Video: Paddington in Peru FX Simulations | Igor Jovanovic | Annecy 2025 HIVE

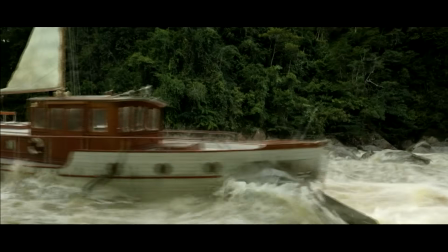I do know that he got like the one first simulation and it was looking pretty good and everything, and then he smoothed it out like velocities, not to avoid having any kind of spikes and like unwanted behavior,
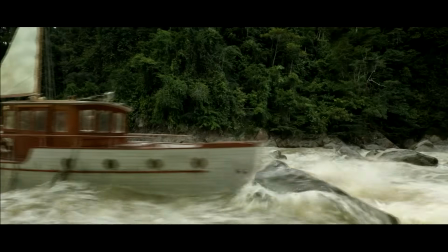and then added on top of that, use that as a guide simulation. That's another technique in Houdini.
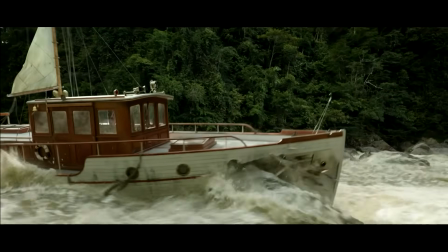I mean, Houdini has so many techniques for doing water. You just like, we're spoiled for choice, to be honest, and it just works for us.
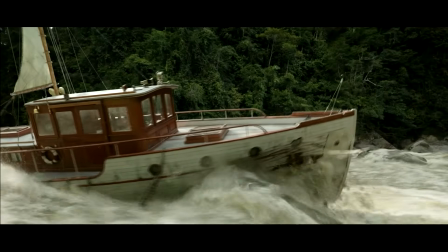So yeah, and then I think he added like one more simulation just where it hits the rock as a third one,
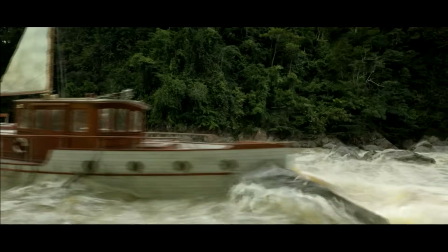just to have those fine details where the water is hitting and breaking up and dispersing.
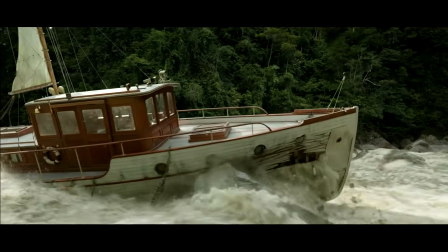So yeah, there's a lot of different simulations in there.
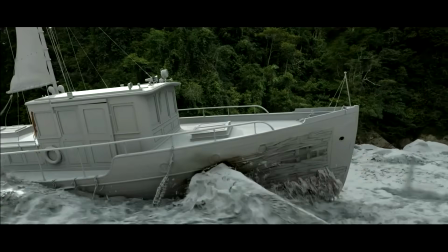And they don't necessarily, should I say, influence each other.
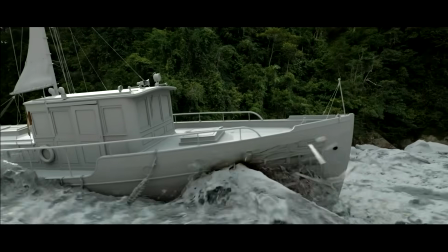As long as they look good, that's fine. You know, it works.
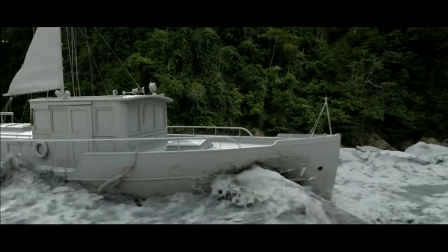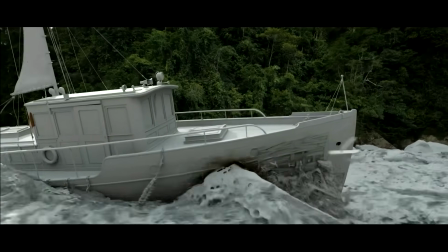I mean, I wouldn't be able to tell which one is which, to be honest. And I was involved in it.
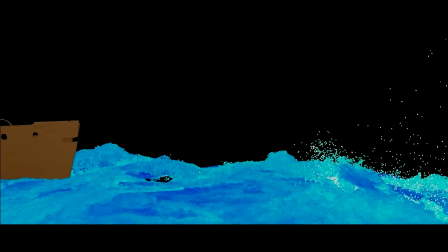And a similar kind goes for like these things.
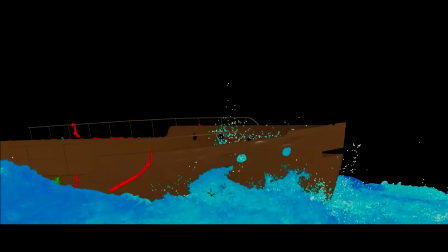For example, we had this stuff on the side of the boat, these buoys and the ladders, and we wanted them to move and be influenced by the water.
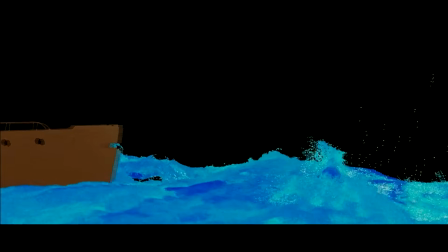So yes, Houdini allows you to simulate everything together, but in cases such as this,
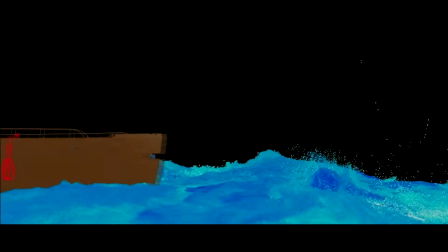I highly doubt that the objects hanging on the side of the boat, like they're so light, that would influence the water in any way.
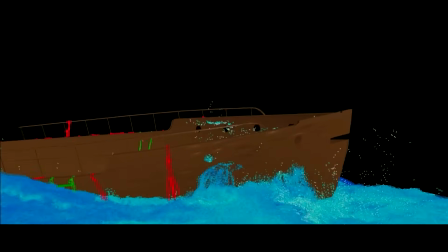So we just use the water as an influence object to this geometry, and that worked.
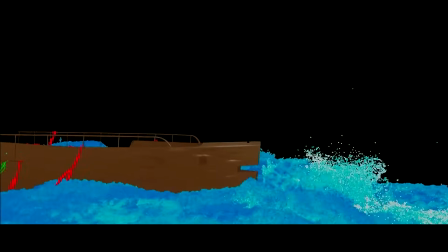So that's like one way of like choosing which direction you want to drive your simulations.
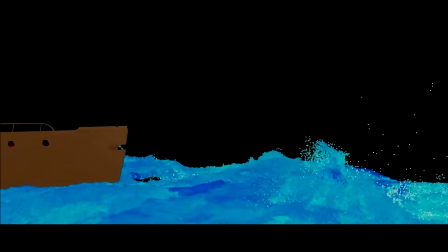And yes, at the end we had another pass on this one. Wherever those objects they hit the water, we added spray particles just to kind of integrate them together.
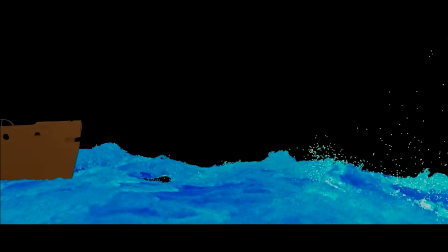So it kind of gives a sensation like it's breaking up like smaller, finer peaks of the water as it's rising up.
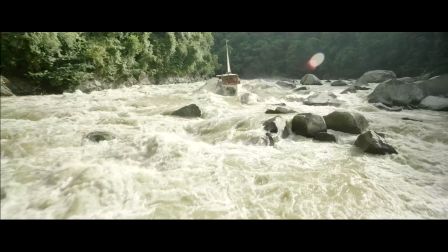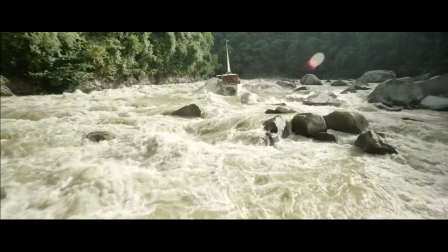Yeah, this is another one from Sam.
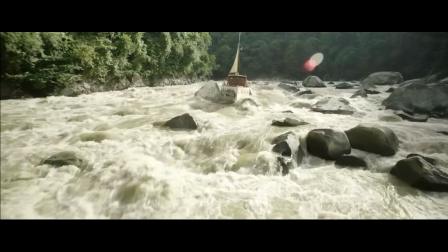This was a case where he used optical flow. I'm not sure how many of you are familiar with the technique, but basically it's processing the 2D image,
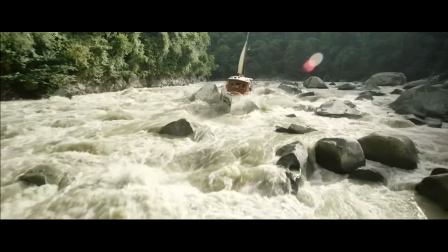getting the vectors from that, and then applying that in your 3D scene on whichever way you want it.
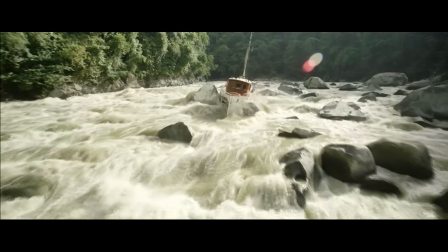And it really helped in this case to merge the simulation, the render, with the plate,
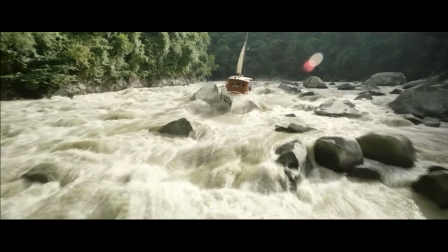because like wherever you would see the white water, it would feel like it's actually like it's really there with the plate,
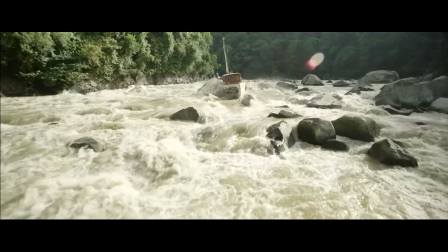because it was picking up those like white water velocities from the image.
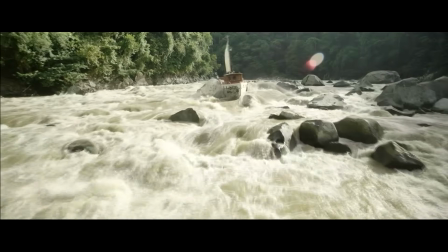There's like much more into it.
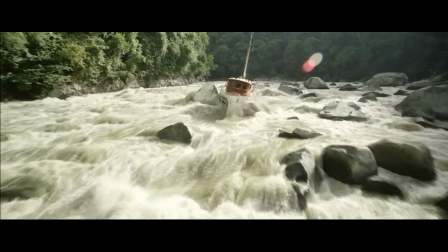I'm not like, I want to go into details, but yeah, it was a rather successful one.
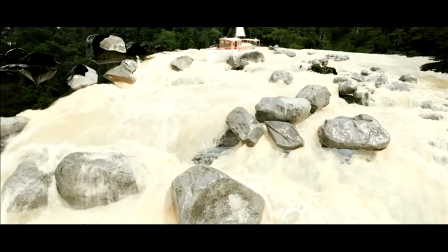And I must skip this one. It's not a nice here.
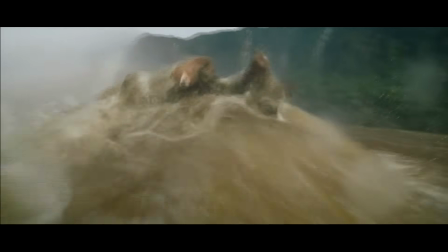And yeah, very similar thing on this shot.
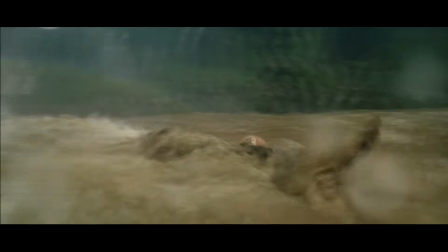Sam did again. Yeah, I know so many shots on his plate. Similar thing.
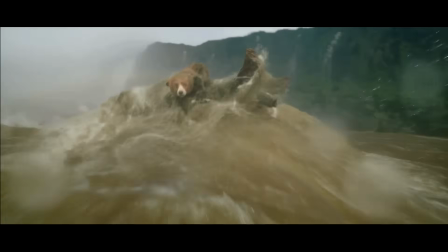Sam did a low resolution simulation, but there was
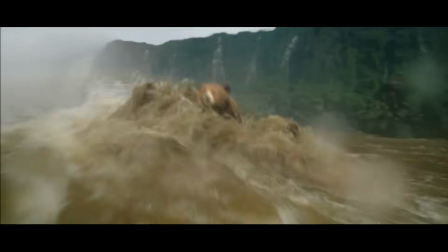a point in this shot where you see like it goes over the bulge, and that bulge we had to recreate it.
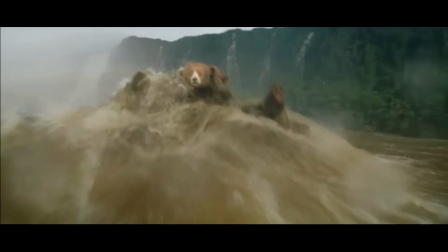So we could have done it in different ways, but the most efficient way was like to just kind of deform the baseline,
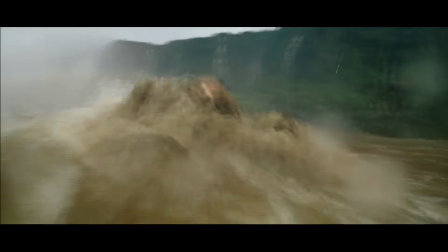like I'm keep saying baseline, but low res simulation, and then run high res simulation on top of that,
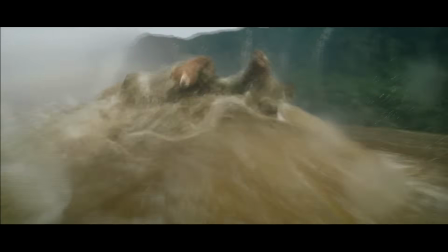using it either as a guide simulation or whichever technique you would choose to go for.
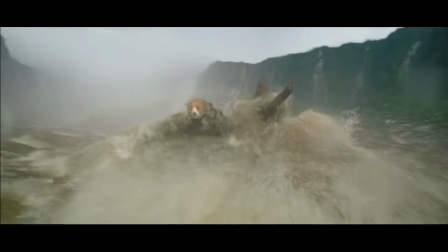Again, on this one, all the stuff, not all the stuff,
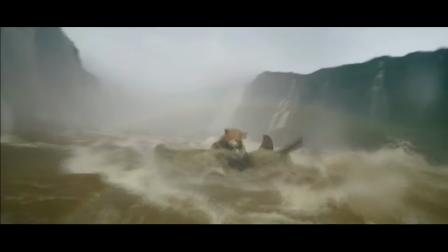but a lot of stuff that you see flowing over the log, those are like, I think like 3 or 4 more simulations.